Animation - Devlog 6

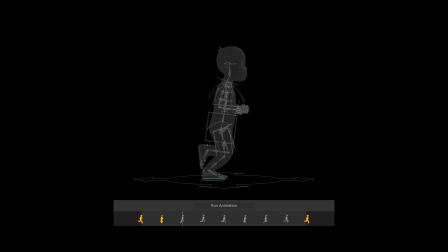496s
Like the name of the kickoff pose suggests, the supporting leg was moved all the way back, and the feet rotated since the character is about to leave the ground. While the other foot was moved forward, getting ready to touch the ground. The torso was moved upward, fully extending their legs.
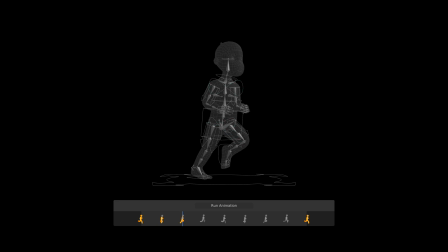513s
The pelvis and chest continued their rotation while the arms continued their transformation. Lastly, the up pose, once again the highest pose, where none of the feet are touching the ground and the back one having just propelled the character forward and up, while the front leg is getting ready for the landing.
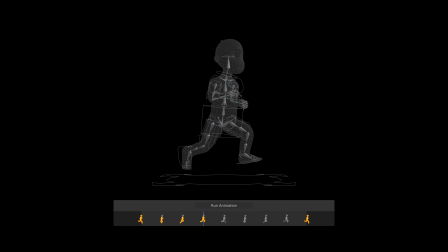531s
The pelvis, chest and arms are almost at their extreme again. These four poses were then flipped and used for the remaining keyframes. The result was decent, but could easily be made better by adding head bob and some minor feet bending.
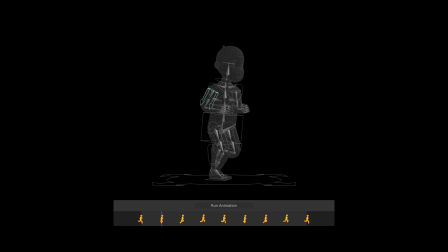551s
But what really made it much better was polishing the arm movement by taking weight and directional motion into account.
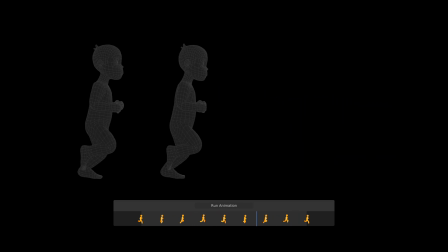560s
The difference was quite noticeable. The last animation, the jump, was by far the most complicated to get right.
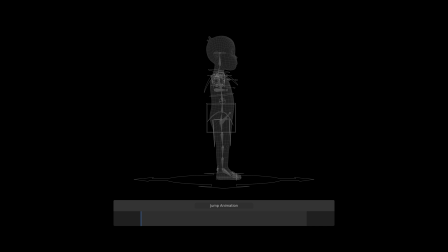573s
Not only because of the number of keyframes, possible variations or the physical aspect, but also because of how it would be integrated into the game. Therefore, an upwards jump animation was chosen as a base. It would consist of the following keyframes.
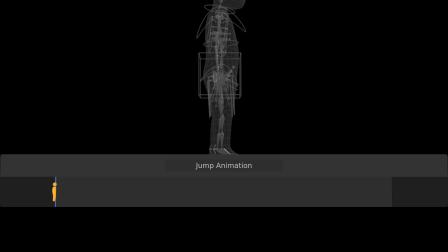589s
Neutral, which I made to be the same as the initial idle keyframe. and then anticipation, stretch,
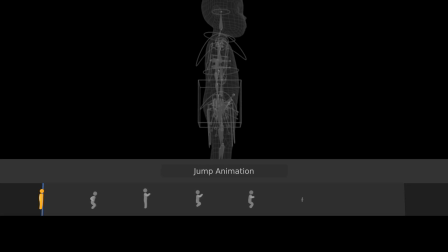597s
jump, fall, contact, overshoot and recover.
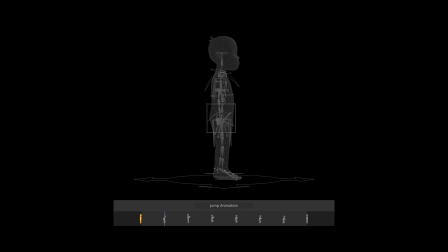605s
The anticipation pose is where the character gets ready for the jump. This was conveyed by compressing the body and rotating the torso to once again account for center of gravity. Moving the feet, legs,
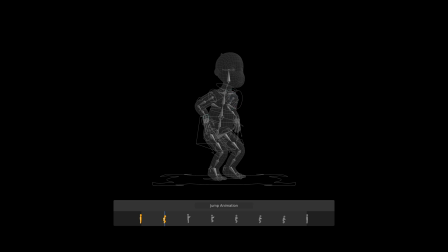621s
arms and hands into a position of potential energy. This potential energy is turned into kinetic energy in the stretch pose where the body is extended. Legs stretched pushing off the ground and arms moved in an arc upwards for momentum.
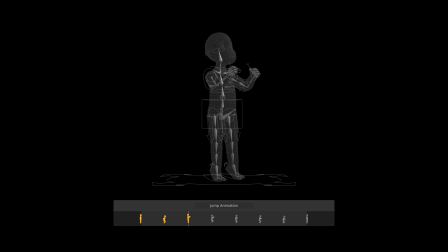642s
The head was also rotated to make the character look in the direction of travel. In the jump pose the body was moved upwards and once again compressed as the feet left the ground. The arms continued their movement up and the hands relaxed a bit.
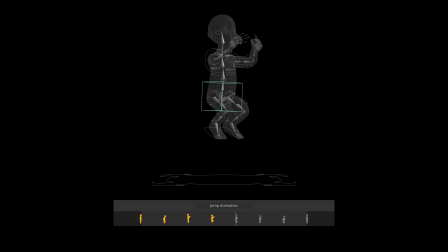662s
The fall pose is where the upward force turns to downward force and ground contact approaches. The legs were stretched out a bit, the arms brought down a bit, and hands made even more relaxed.
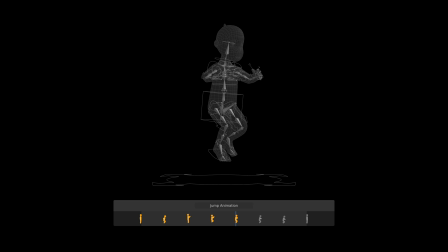677s
The head was rotated downwards, once again looking in the direction of travel. The contact pose is where the character makes the first contact with the ground. Next comes the overshoot pose, where the downward force compresses the character, and the body is dampening the landing.
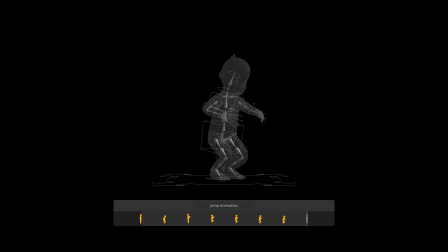698s
And lastly is the recover pose, which in this case was set to the initial state. This left me with a decent jump animation. To improve it further, some keyframes were spaced differently, and some new ones were added to amplify some physical aspects.
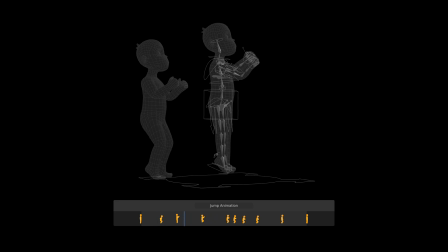718s
Although the full jump animation was initially animated with a height difference for a better overview. This was subsequently removed, since jump height will be handled in the game engine. In addition, jump duration will vary in-game, which is why the jump animation needed to be split up into jump,
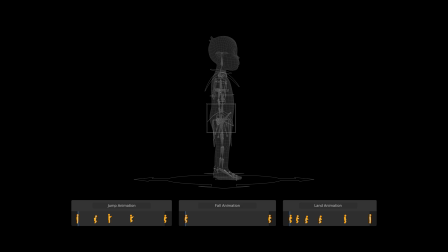738s
fall and land, with the fall animation being loopable and thus the jump duration customizable.